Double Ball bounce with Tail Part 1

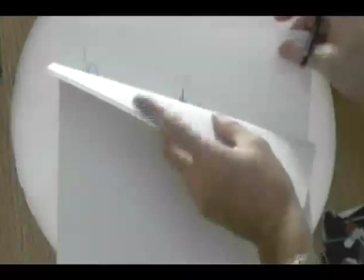1238s
Now I need to take my bottom drawing off, which is number five here,
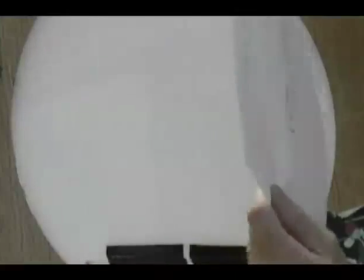1242s
because basically what I have to do at this point is I have to in between number three and five to get my number four correct.
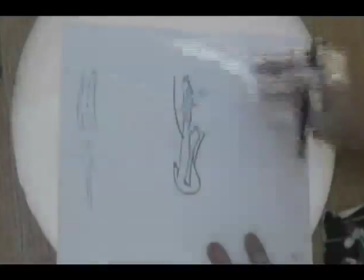1252s
So I've got to go from here to here. So this is the tricky part,
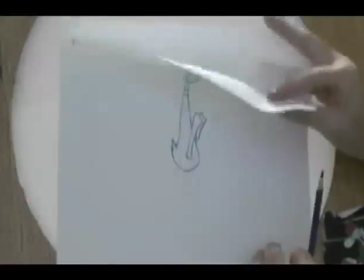1260s
because there was the favor on the upper part of the body here, going from this one to this one here.
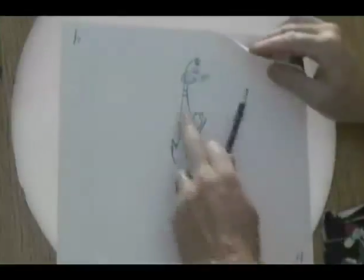1265s
There's very little movement in that top part. I'm making this drag even further.
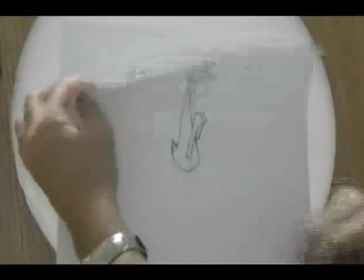1269s
So yeah, my shoulder's coming down here, and the rest of it's got to be going up.
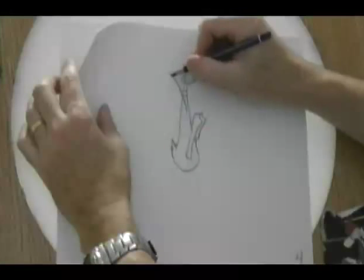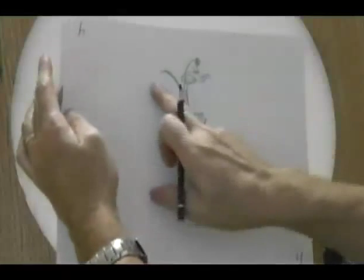1280s
So I'm just going to repeat what I did on the opposite side, where I'm going to take the fingertip and keep it going down,
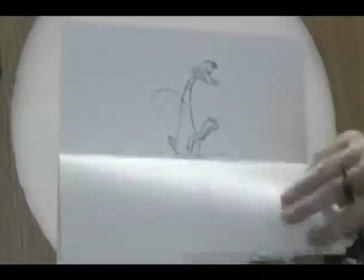1286s
but get everything else in this drawing here going down now. And that should then link into this one here.
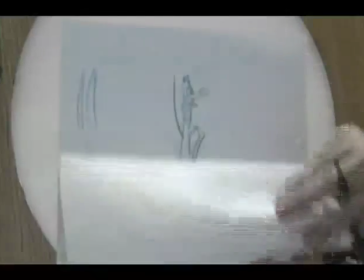1295s
Comes like that. Now I do have to make a little modification to my number five drawing in order to make it blend in.
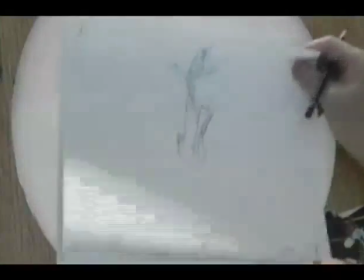1300s
So I'm just going to take number three, put four over top so they're going in sequence.
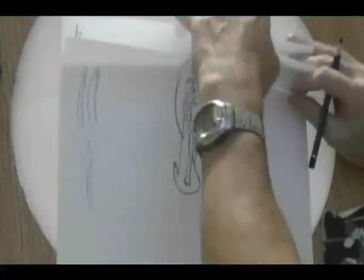1307s
Put number five down, and just when I roll flip it like this,
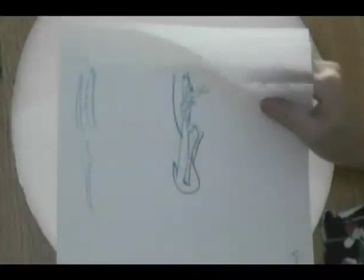1312s
you'll see how it snaps just a little bit too hard there, and this part here reverses a little bit, which is okay.
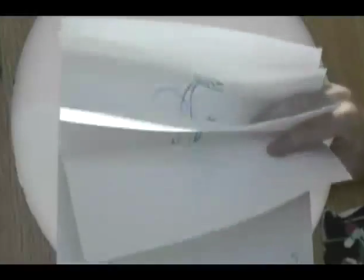1320s
There's nothing wrong with that part of it.
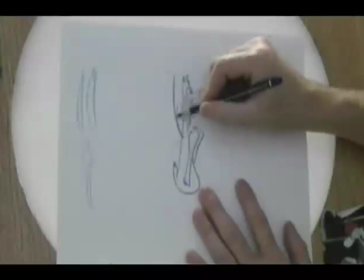1322s
I think what I would want to do is I just want to take this line here and maybe just pull it inward and then reverse the curve on it so it's doing this instead.
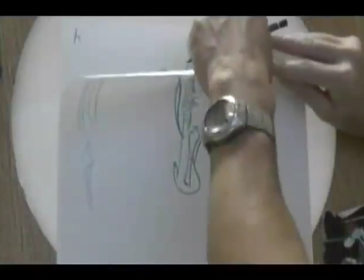1334s
So it'll blend in nicer with the previous drawing.
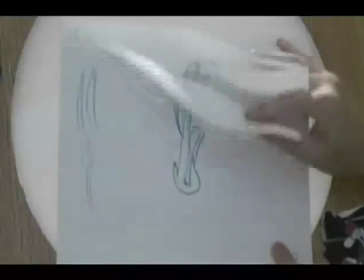1339s
So that feels a little bit nicer there, having it curved down that way.
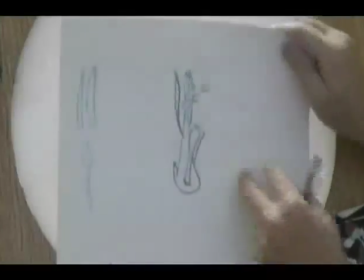1345s
And then when I go to my number six drawing here, that's when it begins to straighten out.
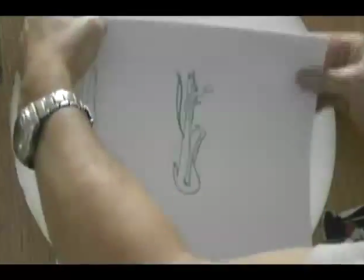1353s
So I'm okay with that. So let's take it all off the pegs now and do my stack flip here.
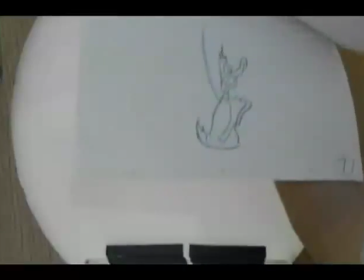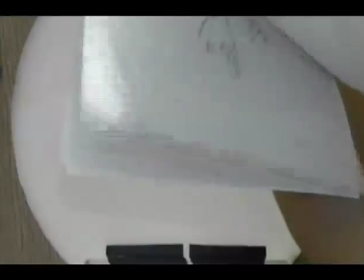1368s
So you can see how it has a nice flow to it. Almost looks like he's flapping his wings to a certain extent.
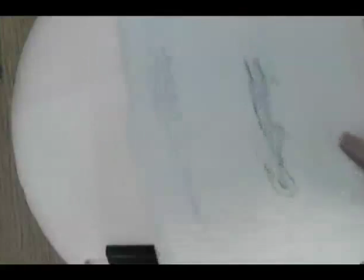1378s
Okay. So all that's remaining now is for me to just add on the volume and the detail to it.